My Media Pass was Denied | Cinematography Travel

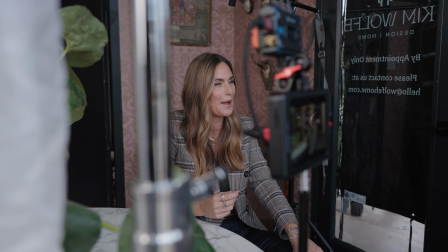[0:00]
In today's video, we're packing for a travel job, shooting a corporate testimonial, and I'll tell you my cautionary tale about using a media pass with Delta.
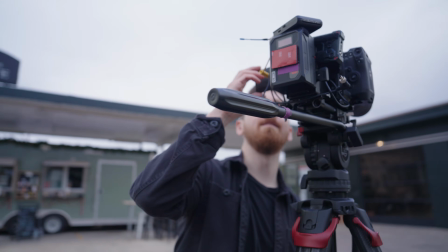[0:09]
So the shoot is for an e-commerce company, and it's going to be a two-man band operation, hiring one other crew member locally.
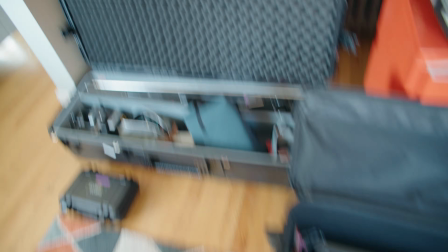[0:15]
I'm always torn if I should bring the good Sackler tripod on a travel job, or if I should just bring actual travel tripod.
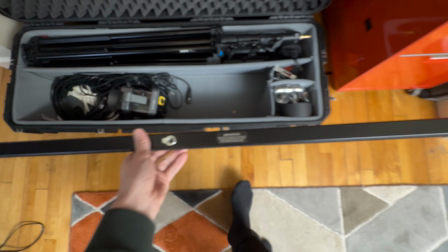[0:24]
That guy makes my life a lot easier. I cannot, unfortunately, fit my 6x collapsible frame.
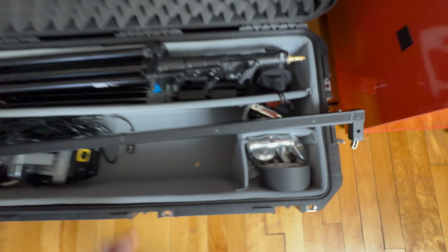[0:32]
The pieces are just too long.
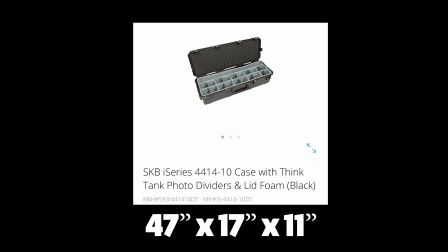[0:35]
This is really the maximum length of case that's easy to travel with, because if you put it on those rollers in the airport,
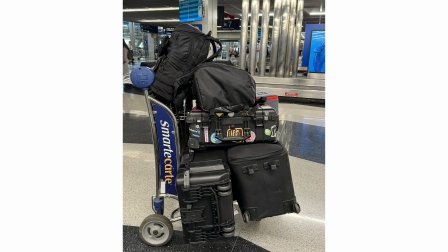[0:42]
it still fits through all the doors easily, and that would not be true for anything longer.
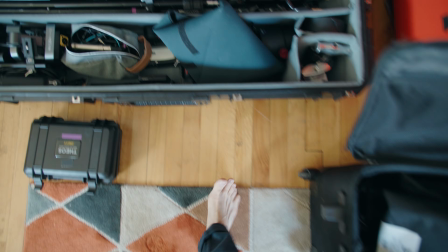[0:47]
So these rags, I'm probably gonna be hanging from C-stand arms, audio stuff, gimbal, spotlight mount.
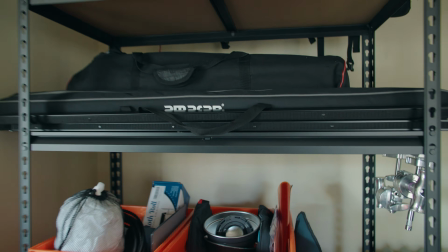[0:56]
Tubes are another thing that unfortunately I can't really fly with. The Amaran T4C.
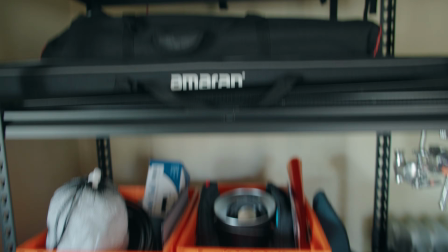[1:00]
I have two of those and they're great, but they're also just too long to fit in this case.
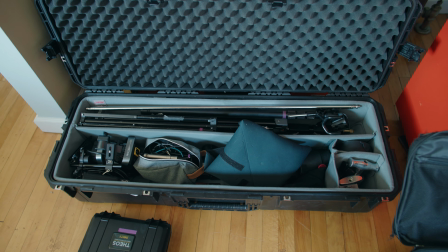[1:05]
So not everything that I want to use can come with me on the airplane, but that's the way she goes.
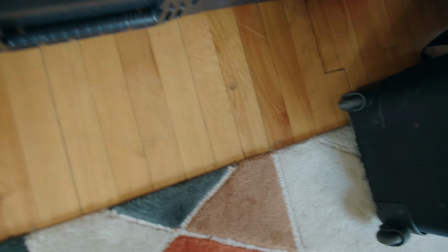[1:12]
Let's go to Texas.
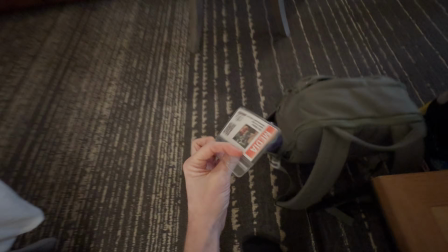[1:17]
Another successful outing for the extremely janky self-made media pass.
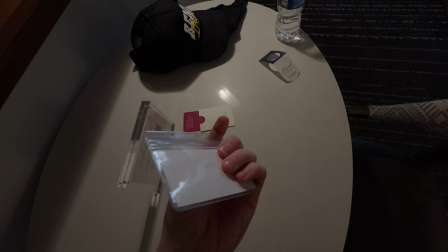[1:24]
$50 per case, so 100 in total. This one obviously I just printed with an at-home printer and then repurposed a plastic sleeve.
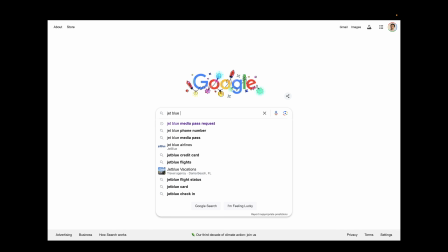[1:32]
The only airline that ever gives me any trouble is JetBlue.
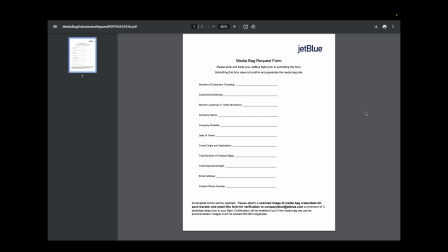[1:36]
You need to email them an application 3 days prior to your flight with a photo of your media pass and the number of bags you're flying with.
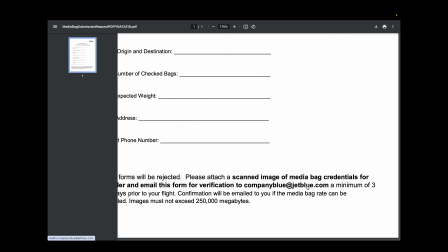[1:45]
And when I have done this in the past, they did approve me. But you have to go through that extra step of remembering to email them to get those sweet, sweet discounts.
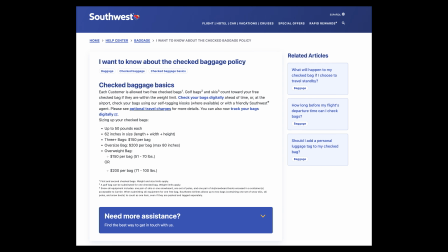[1:53]
The best airline for media rates, as far as I know, is Southwest, because everybody, media or not, gets their first 2 bags free.
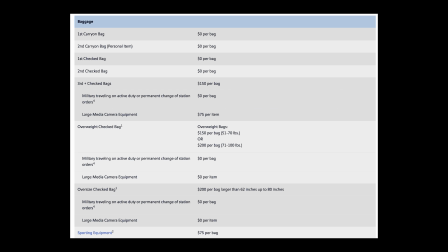[2:02]
However, if they're overweight, Southwest will charge you $150 to $200 per bag.
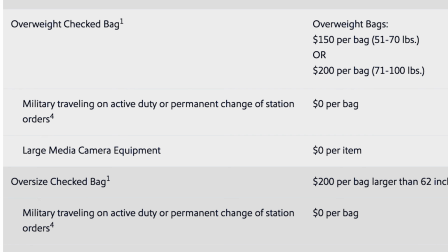[2:08]
But with your media pass, those are also free.
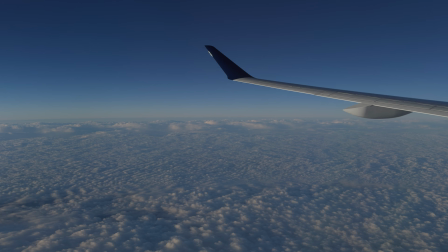[2:12]
I typically fly either Delta, United, or American, and all 3 of those have pretty much an identical policy,
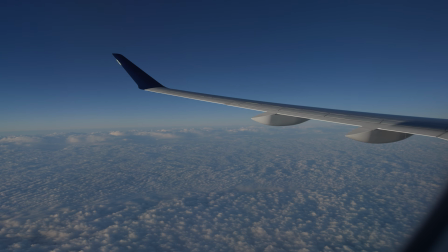[2:18]
which is that each individual bag is $50 instead of the hundreds it could cost for an overweight,
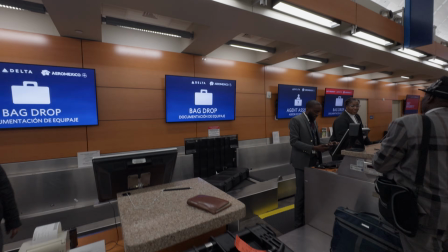[2:25]
oversized, 3rd, 4th, or 5th bag. But not all agents treat these rules the same, and we will get to that a little bit later in the video.
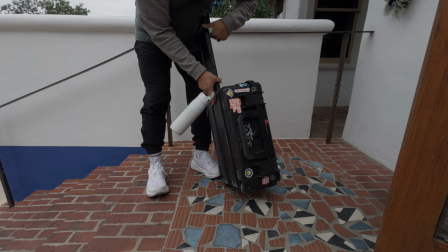[2:35]
So I hired my friend Chris to second shoot and supply a lot of the lighting and grip for this, since he's already based in Texas.
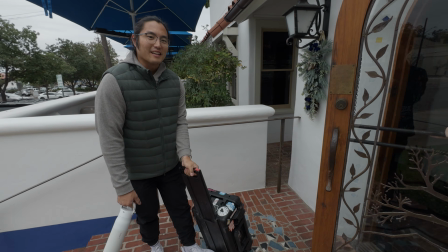[2:42]
Gotta be repping.
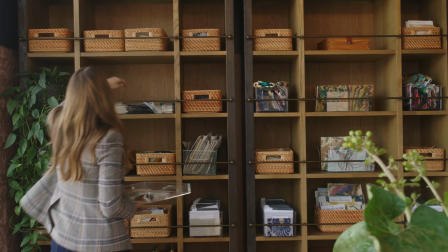[2:46]
So just one interview today, and then some interactive B-roll with her, as well as some B-roll of the space that she designed, her office.
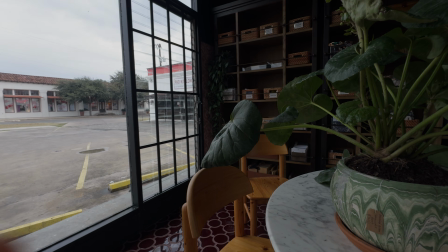[2:54]
The only real hurdle when setting up for this interview was the fact that the space we were filming in was very small, and we had very limited options for framing.
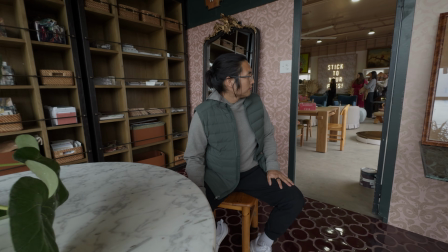[3:03]
We preferred this corner because it allowed us to open up that door and get a lot of depth behind her.
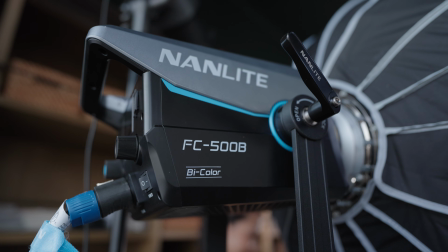[3:09]
To start with the lighting, we keyed with Chris's Nan light and a light dome.
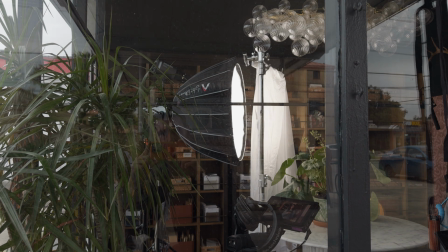[3:13]
Then I hung my quarter grid from a C-stand arm to just soften the light a bit more.
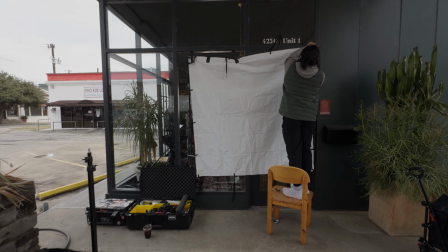[3:18]
Then Chris taped up the black side of this Ultra Bounce to give some negative fill, which actually wasn't really even negative fill.
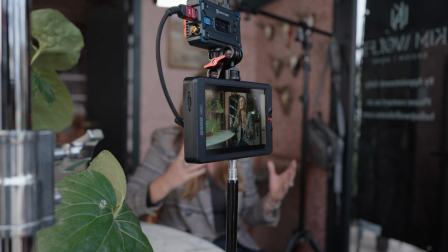[3:25]
It was more just cutting that light that would have otherwise been coming through that window on her shadow side.
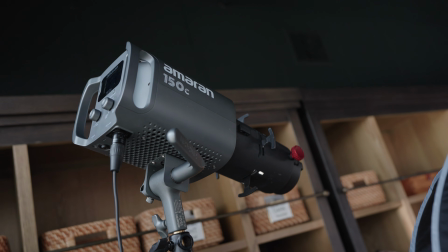[3:30]
He also had, I think, an Amaran light of some kind, just to sprinkle a little bit of hard light on that bookshelf.
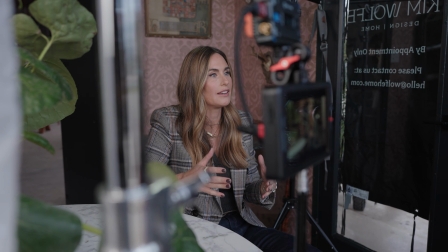[3:35]
For audio, I ran a shotgun into a boom pole into the C70,
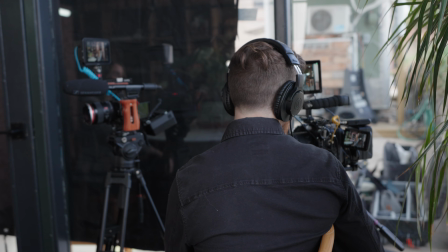[3:40]
and then I ran my lav into the C70 as well, which was the Deity Theos system.
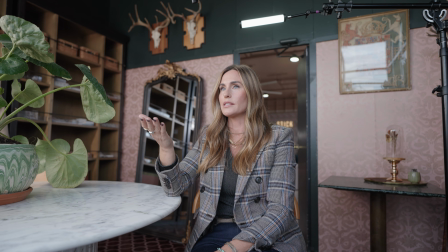[3:46]
And it honestly sounded pretty bad because she was wearing a thick, tweed jacket.
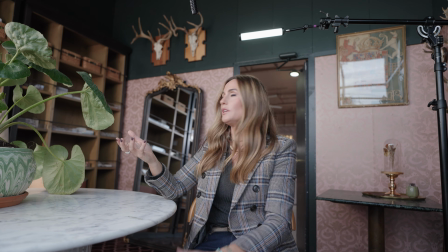[3:51]
And I knew I was going to be relying on the boom anyway, and this was just kind of a backup, so I didn't take the time to refine the placement of it.
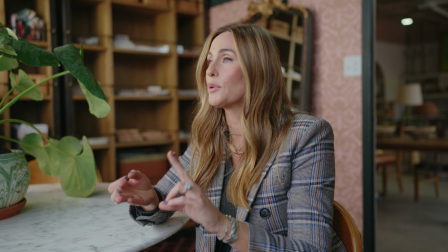[3:58]
There could be an argument made that I shouldn't have even taken the time to lav her up if I knew I wasn't going to be using that audio,
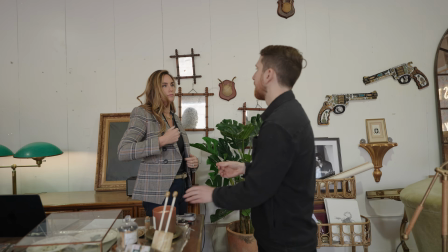[4:04]
but a little part of me just always likes to have a backup when it comes to audio, even if it's a bad backup.
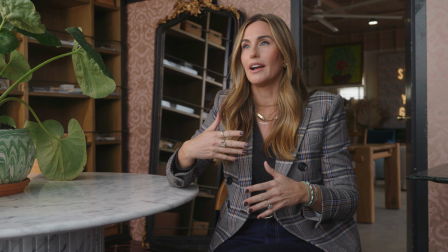[4:09]
If I intended to actually use this audio, I could have taken some time to maybe use some medical tape and put it on her chest, but I did not feel like being that invasive,
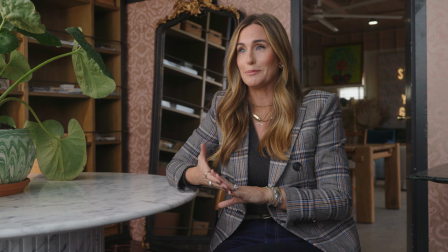[4:18]
considering I knew I was going to be choosing the boom in the edit anyway.
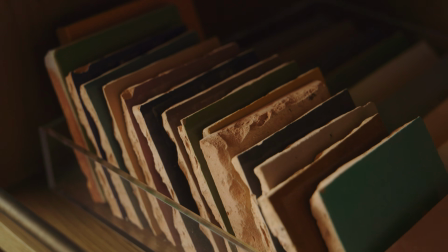[4:21]
For B-roll, I mostly used my 24-105 on a gimbal, which was really pushing this RS3 Pro to its limits.
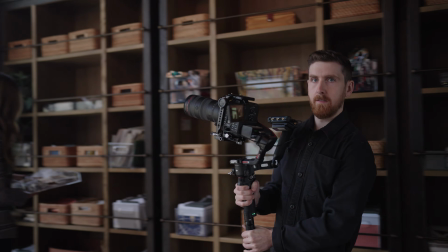[4:29]
The motors just failed and turned off a couple of times. I would just do the old turn it off and turn it back on trick, which seemed to work.
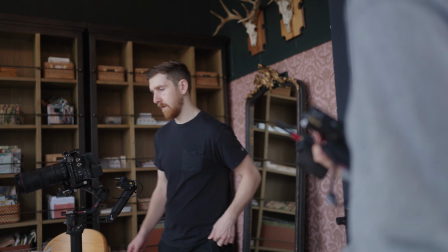[4:37]
But yeah, there were quite a few times when the gimbal just said, no thank you, too much weight, goodbye.
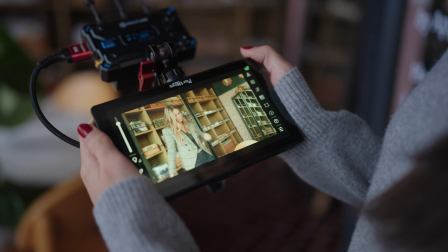[4:43]
So this is definitely not an ideal setup, but we had to be out of that location by, I think, 2 p.m.
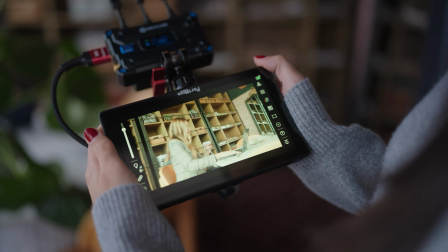[4:49]
It was a really short shoot, so I had to be efficient with my B-roll and minimize lens swaps.
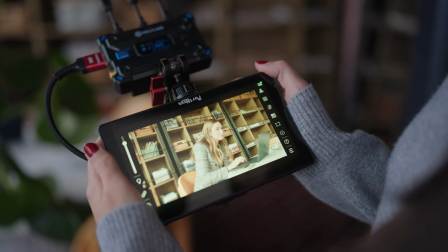[4:54]
Whereas typically on the gimbal, I'm jumping between my 24 and 50 Sigma primes depending on the shot.
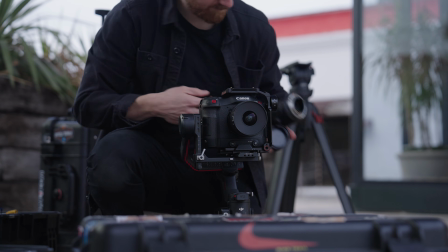[5:00]
But the only prime I used today was my very interesting newest addition to my kit, a
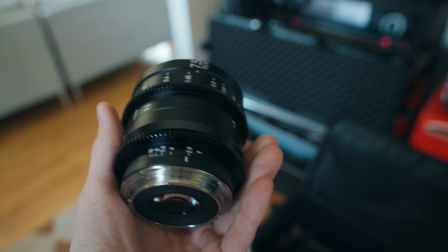[5:07]
7.5mm zero distortion rectilinear cine lens from Laowa. And I'm starting to form some opinions about a lens this wide, but I'll save that for a future video.
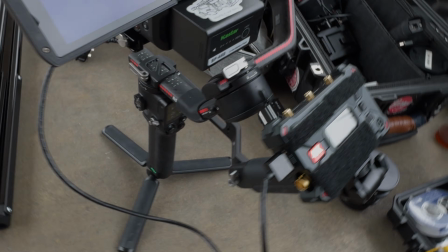[5:19]
One other thing I might talk about in a future vlog is this Hollyland wireless system.
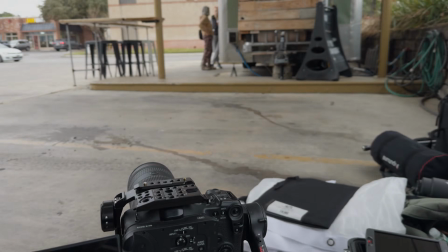[5:24]
I need to flag that this is not a normal part of my kit. Full transparency, I did not buy this.
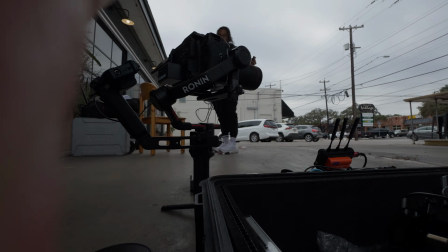[5:30]
Hollyland sent it out to me a few weeks ago for free to test it, and this was the first shoot that I used it on.
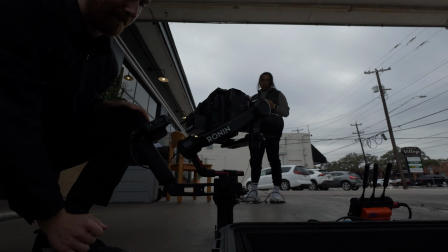[5:35]
So far, it seems to be an upgrade from my cheapo Teradek, and I'll probably have some more detailed thoughts on it in a future video if I do continue to find value in it and use it on more shoots.
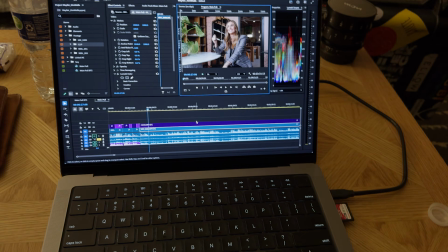[5:45]
Reviewing the footage, and I think that my interview angle,
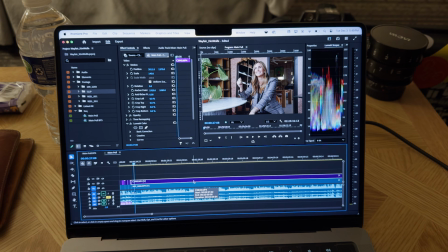[5:51]
here's the B cam, my camera was a little too low.
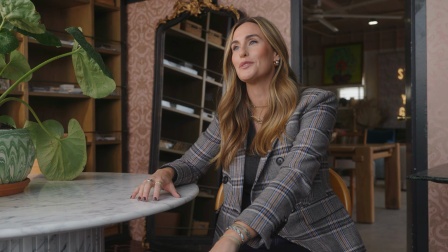[5:55]
If you look at the angle, we're kind of like looking up, and I don't love seeing the shadow under her chin.
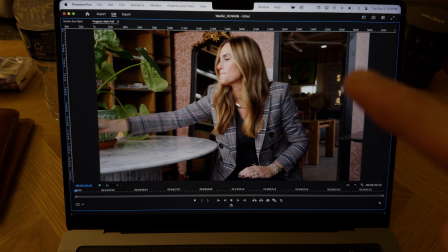[6:01]
I really like the framing. I love the little highlights in the background from the neon sign, which we included just a little bit so it wasn't distracting.
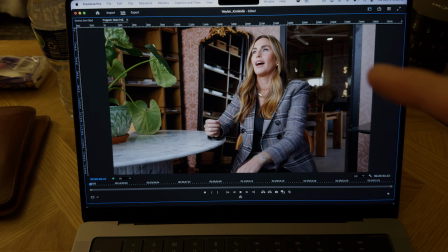[6:10]
You weren't reading it, but you got to feel the highlights there.
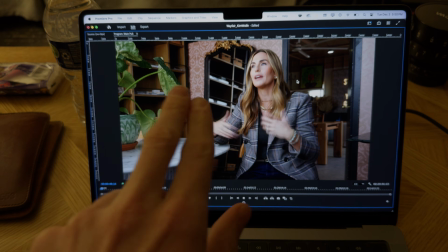[6:13]
The reflection, that mirror, I thought was going to be a problem. I ended up loving it because it actually reflected back one of the most important products in the space, which is the bookshelf,
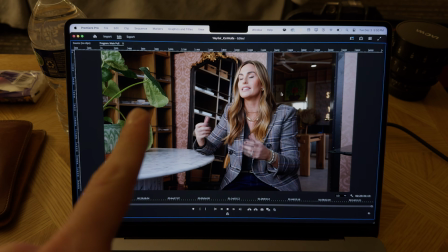[6:21]
because we're trying to highlight bookshelf, table, chandelier, and wallpaper.
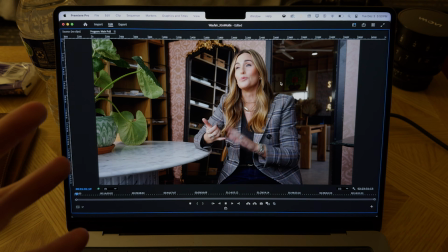[6:26]
So like 3 out of 4 of our products we wanted to feature are in this shot. And I like that we get all this depth by opening that door and shooting back there.
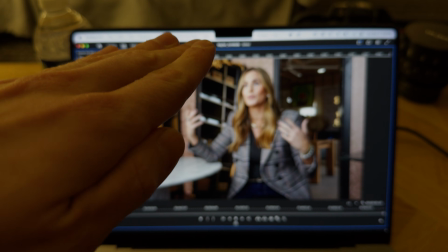[6:35]
But yeah, I just feel like my tripod was like 5% up when it really should have been like straight,
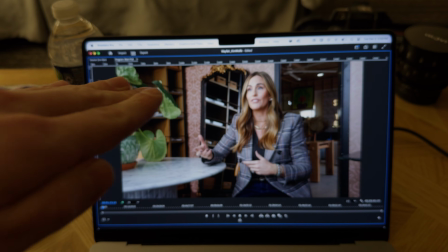[6:42]
or maybe like 5% down. I tend to prefer.
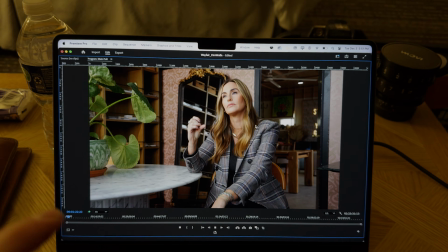[6:45]
There's like an argument to be made that like maybe it's a little bit more empowering that if we're looking up at her, but for a corporate interview like this that I just want to
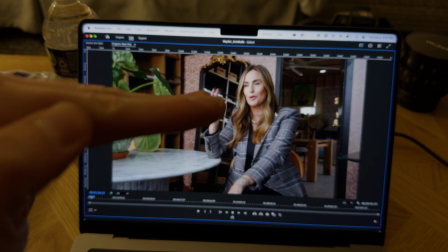[6:53]
be flattering, I wish that the lens was literally straight. A little bit of drama the next morning flying back to Boston.
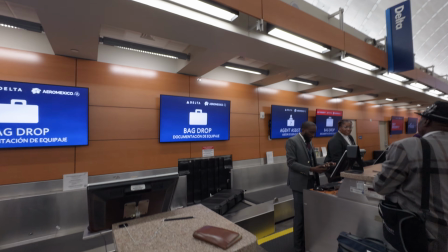[7:00]
So my media pass struck out today.
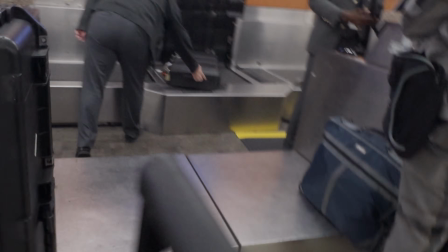[7:03]
According to the Delta guy at the airport, there's a list of like 20 or so large companies that are approved designators of media passes.
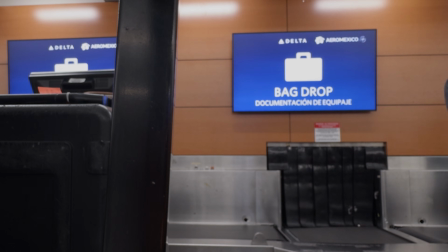[7:11]
And if you're not on that list, then you need to email Delta ahead of time to let them know that you're flying with a media pass.
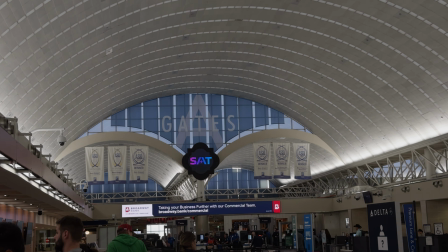[7:17]
And he very helpfully printed out the actual rules from Delta.
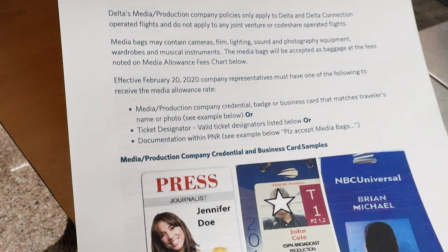[7:22]
And in their official policy, it lists 3 different criteria actually that you can choose from to have a media pass work. Either you can email them ahead of time, or be on that list, or the top bullet point, you just have to have a media pass with your name on it, which is exactly what I have.
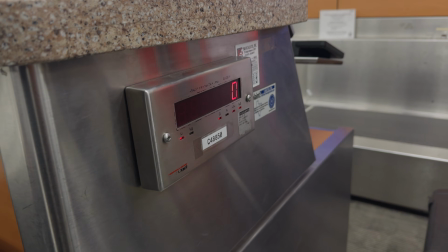[7:40]
However, he would not accept a media pass from a company that was not on that list, despite the or.
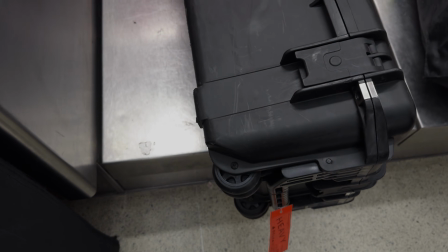[7:48]
And I tried to talk to his manager, but they were busy. I was waiting around for them for probably half an hour.
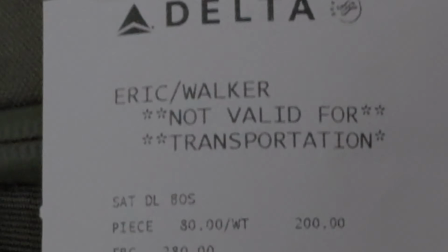[7:53]
Then I was getting close to missing my flight, so I just had to throw in the towel and pay for the bags.
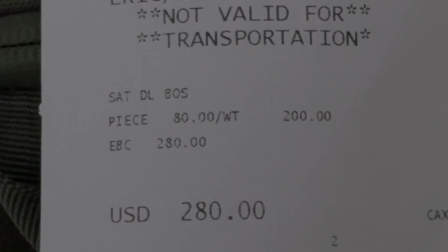[7:59]
But he suggested that I later call Delta to explain the situation, and if I was in fact correct and he was in fact wrong, then they could probably reimburse me.
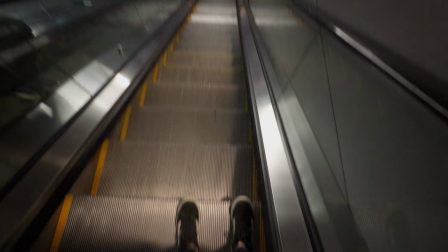[8:07]
So I did, and they reimbursed me for not just the difference, but actually the entire amount of the cost of the luggage.